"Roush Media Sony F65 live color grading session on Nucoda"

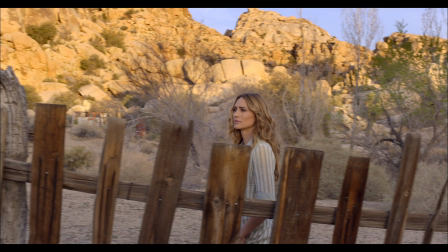4:06 So you can get a nice exposure for her and also pull the sky down. You're talking probably maybe three or four stops or more between her and the sky.
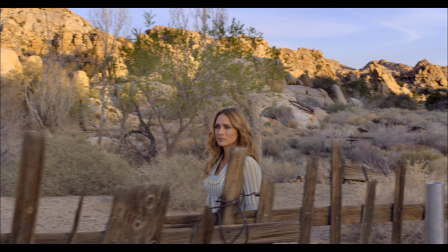4:20 You also want to notice that we'll need to go ahead and pull some more color into the sky. I wanted to go ahead and enrichen that blue and make it rich in color and separate them from the crowds a little bit more.
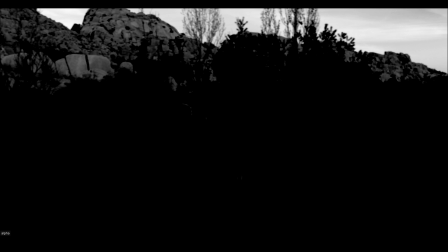4:35 So I can go ahead and pull a nice key up here.
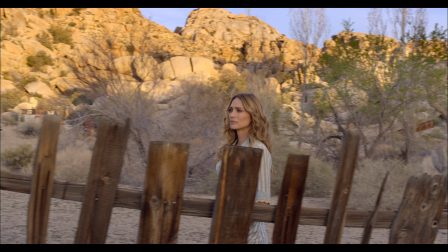4:40 and allow me to go ahead and then make that sky a little bit richer. The MXF files that are compressed from the camera do hold together remarkably well and are really clean to pull keys on, and that was something that was quite nice to see.
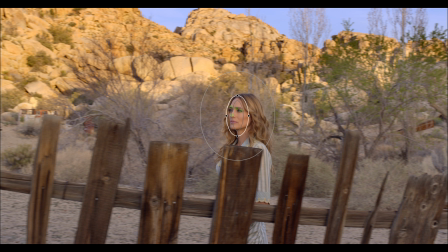4:56 Also, we'll need to go ahead and track her face here and
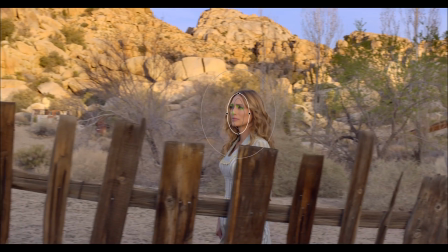5:01 lighten it up so that we can get a little more light on her face here as well.
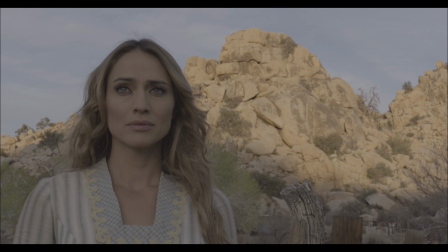5:06 So you'll notice that that's what we did with that. Let's move on to this shot right here. You'll notice right away that this is the S-Log.
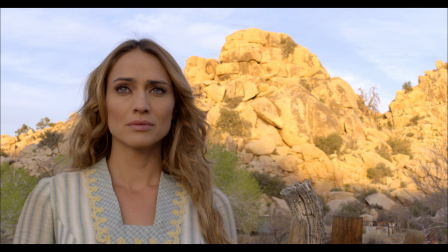5:14 It looks kind of flat. We're going to go ahead and put on our LUT to grade this from S-Log to P3. That's what we are grading in our theater once again. And we're going to need to go ahead and do some work to bring down hot parts of the image and bring up the other areas to be able to adjust the eye to where we want it to go.
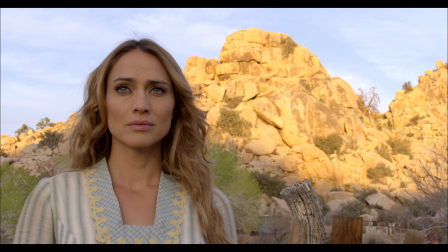5:31 So first thing you'll notice is that always start with a base grade so
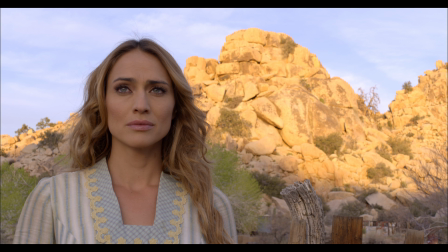5:37 we kind of get some things just adjust the take out a little bit of that yellow and get a little balance that image a bit better. Then we're going to once we got our grades done we can start with some secondary work. So this does fall off the truck pretty nicely but now we just need to start working on our rock.
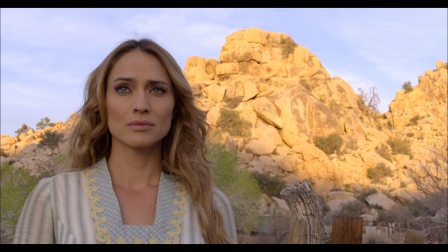5:53 There are secondaries so that first thing we're gonna do is work on these rocks that are nice and bright so we're going to go ahead and bring up a shape and go ahead and bring that shape up and
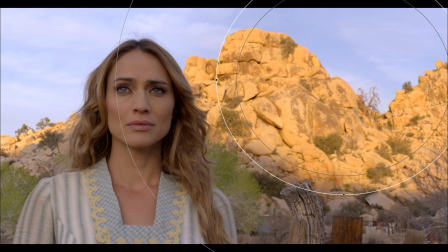6:09 that makes a little bit richer over here and we can warm those up a bit more if we need to or they're kind of falling in line right there okay next thing we're gonna do is realize that I want to draw your eye to her face so we're going to throw a little
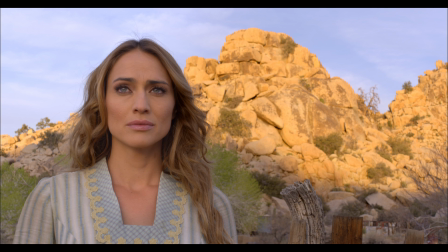6:24 bit extra light on her face and just make it pop a bit more so let's let's do that where the shape here she does move in the shot so we're gonna need to track the shape through her which is gonna take a little bit
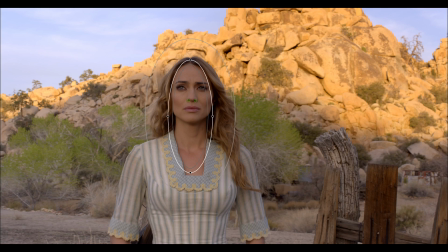6:41 of a XY tracking as well as some scaling
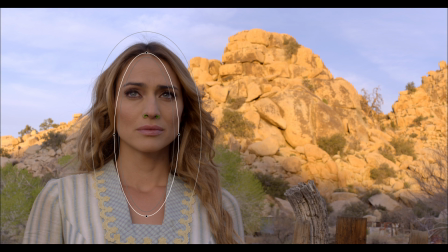6:46 kind of follow on her okay and go ahead and bring up some brightness in her face let's go ahead and get rid of those lines and just lighten her up so there we go we would take that down and lighten her up there we go and the next thing we need to do
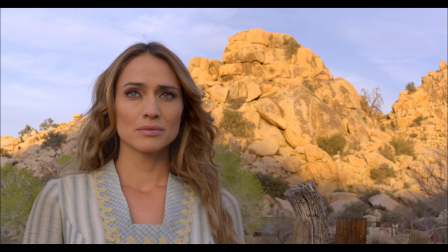7:02 is uh let's maybe want to make that sky just a little bit richer up there so
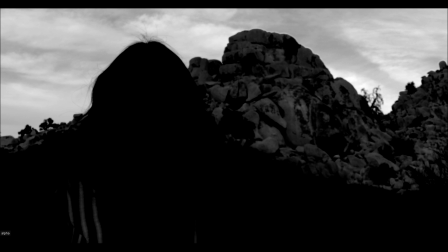7:08 we are going to pull a key and maybe we should go ahead
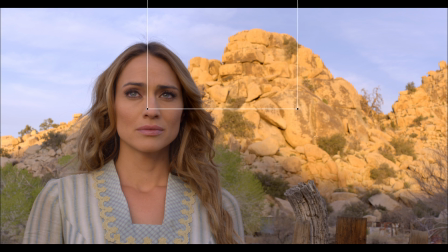7:15 and use this as a grad so we'll create a shape up here and basically it's a grad for the sky and that will allow you to take the pop part of the image and add some additional blue in there and just rich that
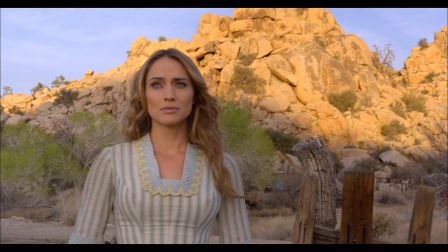7:34 up a little bit more so there is our final shot all
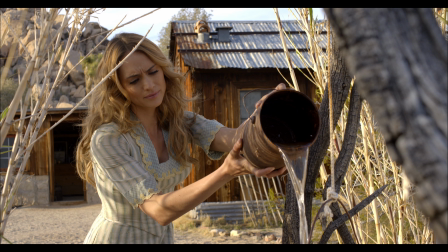7:43 right so let's look at this shot right here. One of the things I noticed that was quite remarkable about this shot in the camera was that we're able to see into the depth of the bucket yet
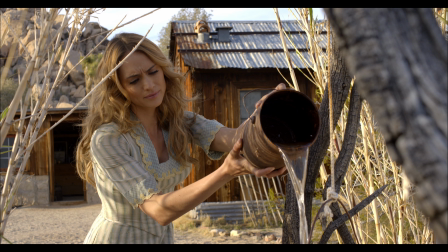7:57 preserve really the highlights quite well and and control all those. So we can go ahead and lighten up that bucket like so. We can do our base grade there.
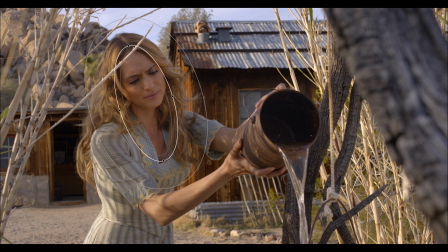8:13 We're we need to lighten up her face a little bit right there with a shape and you'll notice that what we're able to end up with is a bucket we can see into but yet
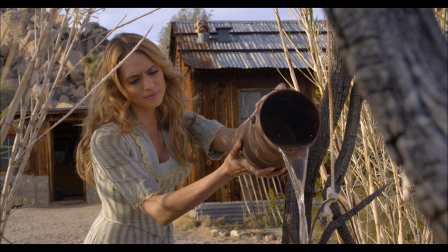8:24 a lot of detail everywhere else in the highlights that isn't lost anywhere nothing is clipping it's compressing the high dynamic range that
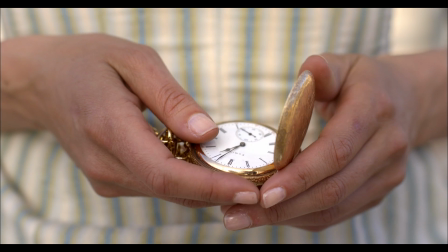8:33 the camera has been able to work with it works quite well this shots kind of interesting because it's very simple shot but kind of show you a little bit how this
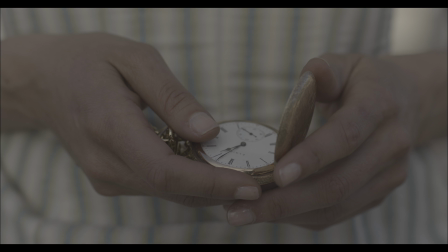8:42 is done so this is our s log and we're going to go ahead and show you how we build this from scratch there's
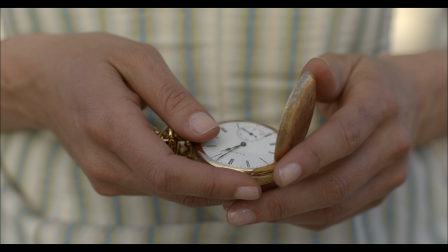8:52 our LUT for s log and then we're going to start with a little bit of a base grade here just kind of adjust our color temperature and hue of the
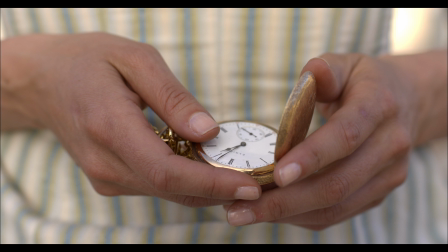9:02 shot then we're going to go ahead and use a little bit of our look here lighten it up the direction you want to go and then we're to need to do a little bit of secondary work here.
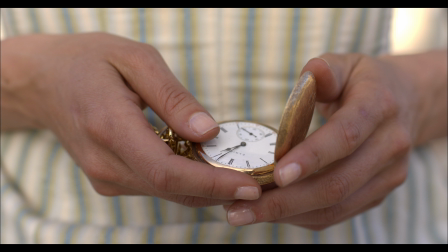9:14 We have this really bright hot spot up in this corner here when we did that. There's too much light coming from behind her that is distracting and kind of not looking so good. So we're going to go ahead and adjust that down because we have so much latitude. We're able to just go ahead and draw that shape up there and then bring that down all the way back into spec.
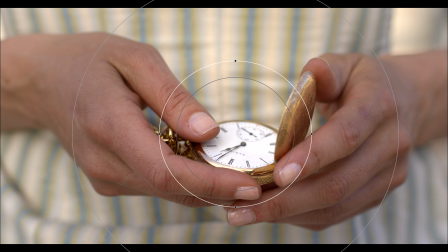9:35 Also we're going to need to focus our eye where we want to go in this case.
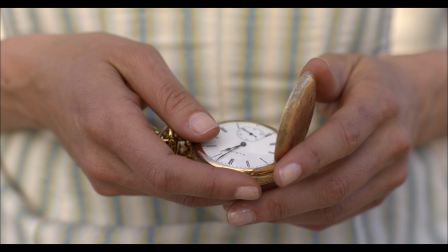9:40 So we want the center of the image where the
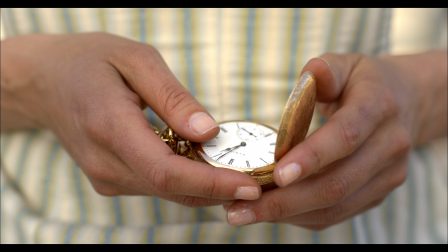9:44 watch is to be a bit brighter.
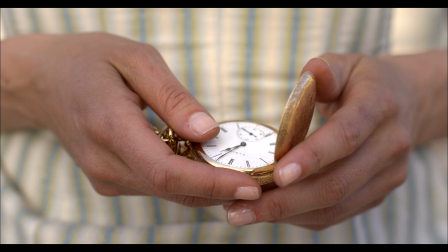9:50 And so first of all, make sure that it's all D there, all the details there, nothing's clipping. So we can kind of bring that into spec there.
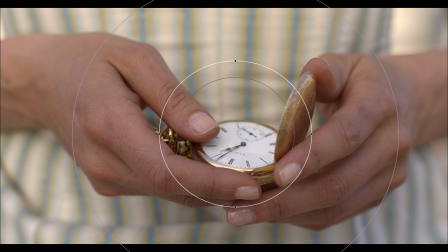9:56 And then we can go ahead and lighten up the whole thing just to kind of vignette, so to speak, what's around it,
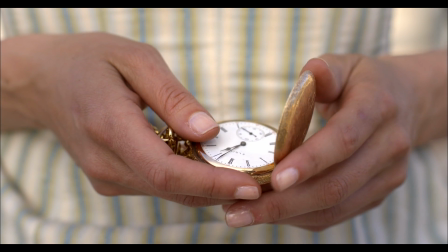10:04 darkening out the edges. And that gets you kind of a nice little looking shot here to insert on her fingers and and that works very well.
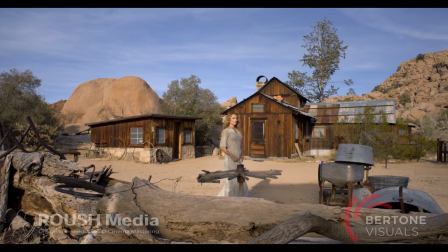10:13 That is the Joshua Tree F65 4k piece
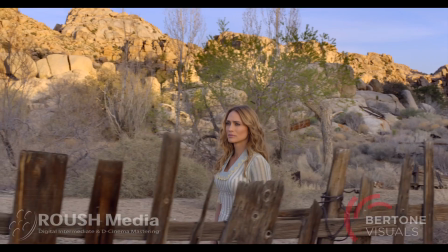10:18 that we graded once again in OpenEXR S-Log2. My name is Keith Roush, I'm a senior colorist here at Roush Media.
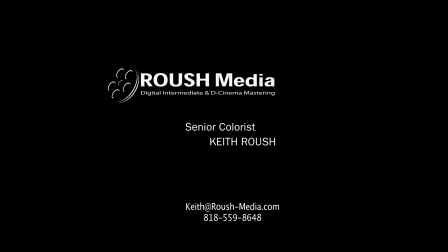10:26 If you have any questions or wanted to contact us about anything you're welcome to do so at Keith, K-E-I-T-H, at roush-media.com. Once Again, it's Keith at R-O-U-S-H dash media dot com. Thank you very much for watching.